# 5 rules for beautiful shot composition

Do you ever feel like your videos are missing something even though you've spent countless hours in the edit? You've got the grade absolutely dialed in and you've shot it on the best camera that your money can buy. Well, rewind the tape, my friend. We've got to go back to basics. We're going to look at composition. So composition, or the composure of your image, has everything to do with the angle, the shot size, who's in your frame, where they are in your frame, and even sometimes why they're in your frame. Composure creates intrigue, drama, visual interest, and can help tell your story, and often works to guide the audience down the path that you're laying for them. So let's take a look at a couple of the rules and a few bits of best practice when it comes to composing your shots, and let's bring in this guy, filmmaker and photographer Hayden Dibb, to show you how to put it all into action. But first, onward. Now, what are the rules of composition, and are they actually rules? Well, think of them more as guidelines, but for the sake of the argument, we'll call them rules because that's what other people call them.
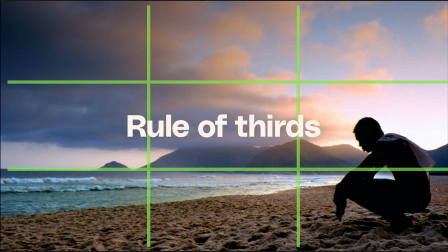1:10 Now, the main ones that we'll cover in this course will be the rule of thirds, balance of your frame, the 180-degree rule,
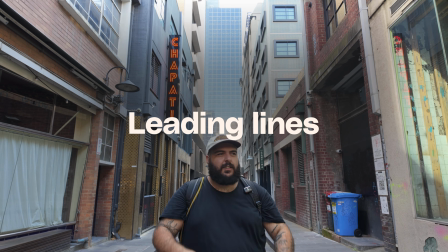1:17 leading lines or generally finding strengths in your location, and frames within a frame.
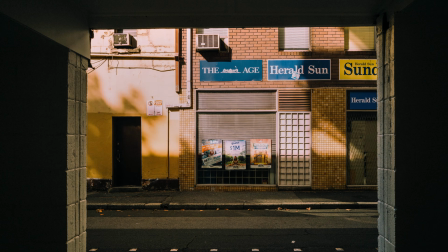1:22 Now, within these categories, there's plenty to talk about, and it wouldn't be much of a video about composition without showing some actual visual examples from the real world, so that is where Hayden will come into play.
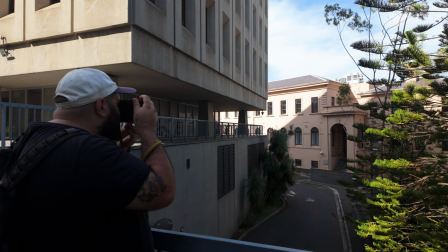1:32 I'm going to lay the groundwork back here, we'll talk about the rule, and then we'll go out with Hayden and see it in practice, and we might also throw some well-known examples in there as well. Sounds good? Okay, let's dive in. We'll kick things off with something I'm sure many of you have heard of before, and that is the rule of thirds. So the rule of thirds is actually really straightforward and is something that you can employ on literally every single frame you compose from this moment on. The principle is that you split your frame into thirds both horizontally and vertically, which gives you 4 points in your frame where the lines intersect. Frame up your point of interest on any one of those intersections and you've got yourself a shot that's composed using the rule of thirds. We'll talk more about how you can use the thirds of your frame when we look at balance as well, but for now let's look at the rule of thirds in action.
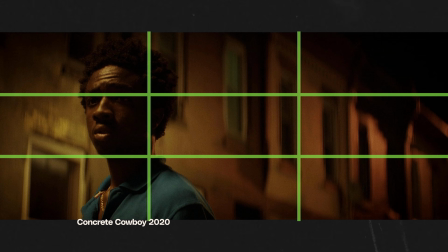2:14 So let's look at a couple of Hollywood examples for this one,
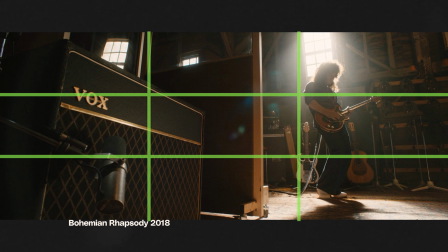2:17 and it'll give you a good idea of how standard the rule of thirds is across a wide range of frame sizes, shot types,
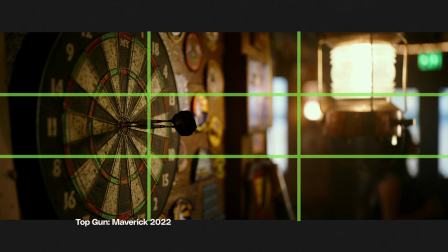2:23 aspect ratios, story motivations, and more. And you'll now not be able to see any films without picturing this thirds grid, so sorry in advance.
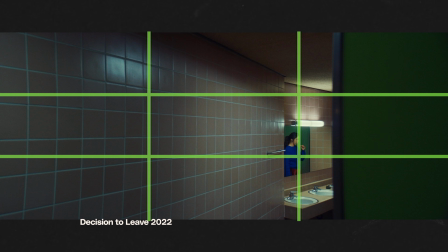2:30 A lot of the time that you'll actually see that 2/3 of the shot have not a lot going on,
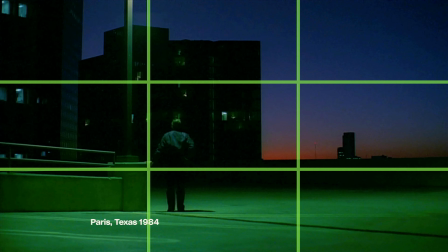2:35 and that all of the points of interest within the shot are localized around these intersecting thirds points.
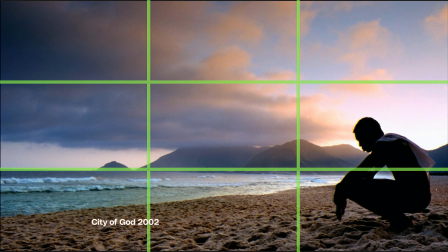2:40 The cinematographer is doing everything they can in this instance to draw your eye to the action.
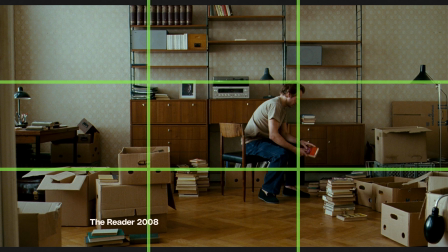2:45 Now, other times you'll see that the scene is rather cluttered and messy, and by framing on the thirds, we're being shown what to focus on and what to ignore.
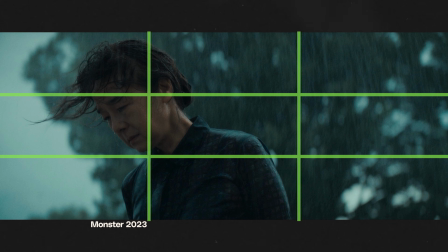2:53 But you can see that the focal point is almost always on one of these intersections, or at least very close to.
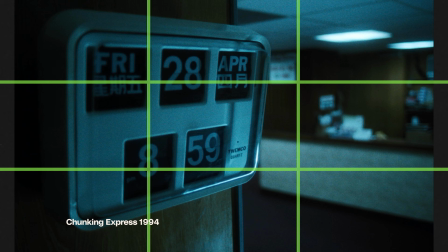2:58 And it doesn't have to be bang on the line either, so don't worry, you can kind of think of them more as like literal guidelines than a hard rule per se.
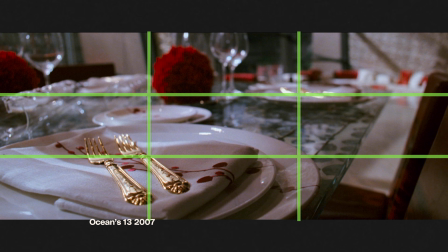3:06 It is a very quick, very simple and easy technique to employ on your shots, and it's generally understood by any seasoned viewer, even at a subconscious level.
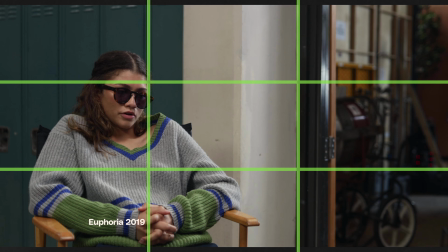3:15 If they don't even know what the rule of thirds is, they'll sort of know somewhere in the back of their brain that this is a desirable way of composing a shot,
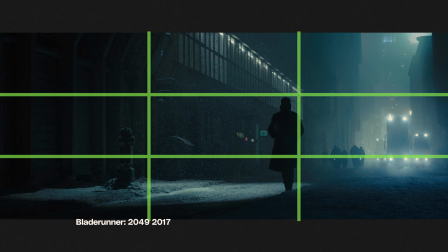3:22 and you'll be able to draw their eye to the part of the image that you want them to be focusing on. There you go, kicking things off with one of the most well-known, most simple and most useful rules of composition.
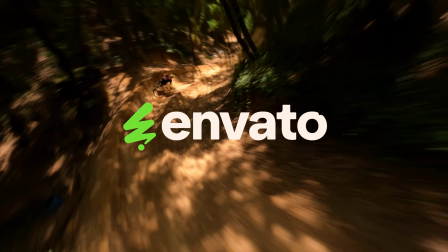3:31 Now, speaking of useful, this video is brought to you by Envato, the unlimited creative subscription.
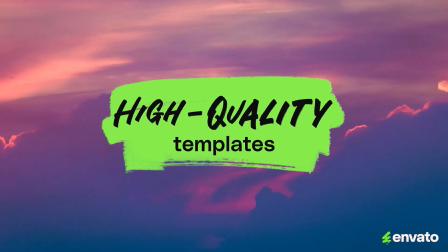3:36 The broadest range of categories, everything that you need to make great videos. Follow the link in the description and start creating now. Let's talk about balance. Now, if you cram all of your points of interest from your shot over to one side of the frame and then leave, say, another blank wall on that side of the frame, things are going to look pretty whack and off kilter, so it's important to balance your frame out with something from the location to even things out. Now, here is a hot tip. It doesn't always mean that you need to move something into frame. It might actually mean moving the camera.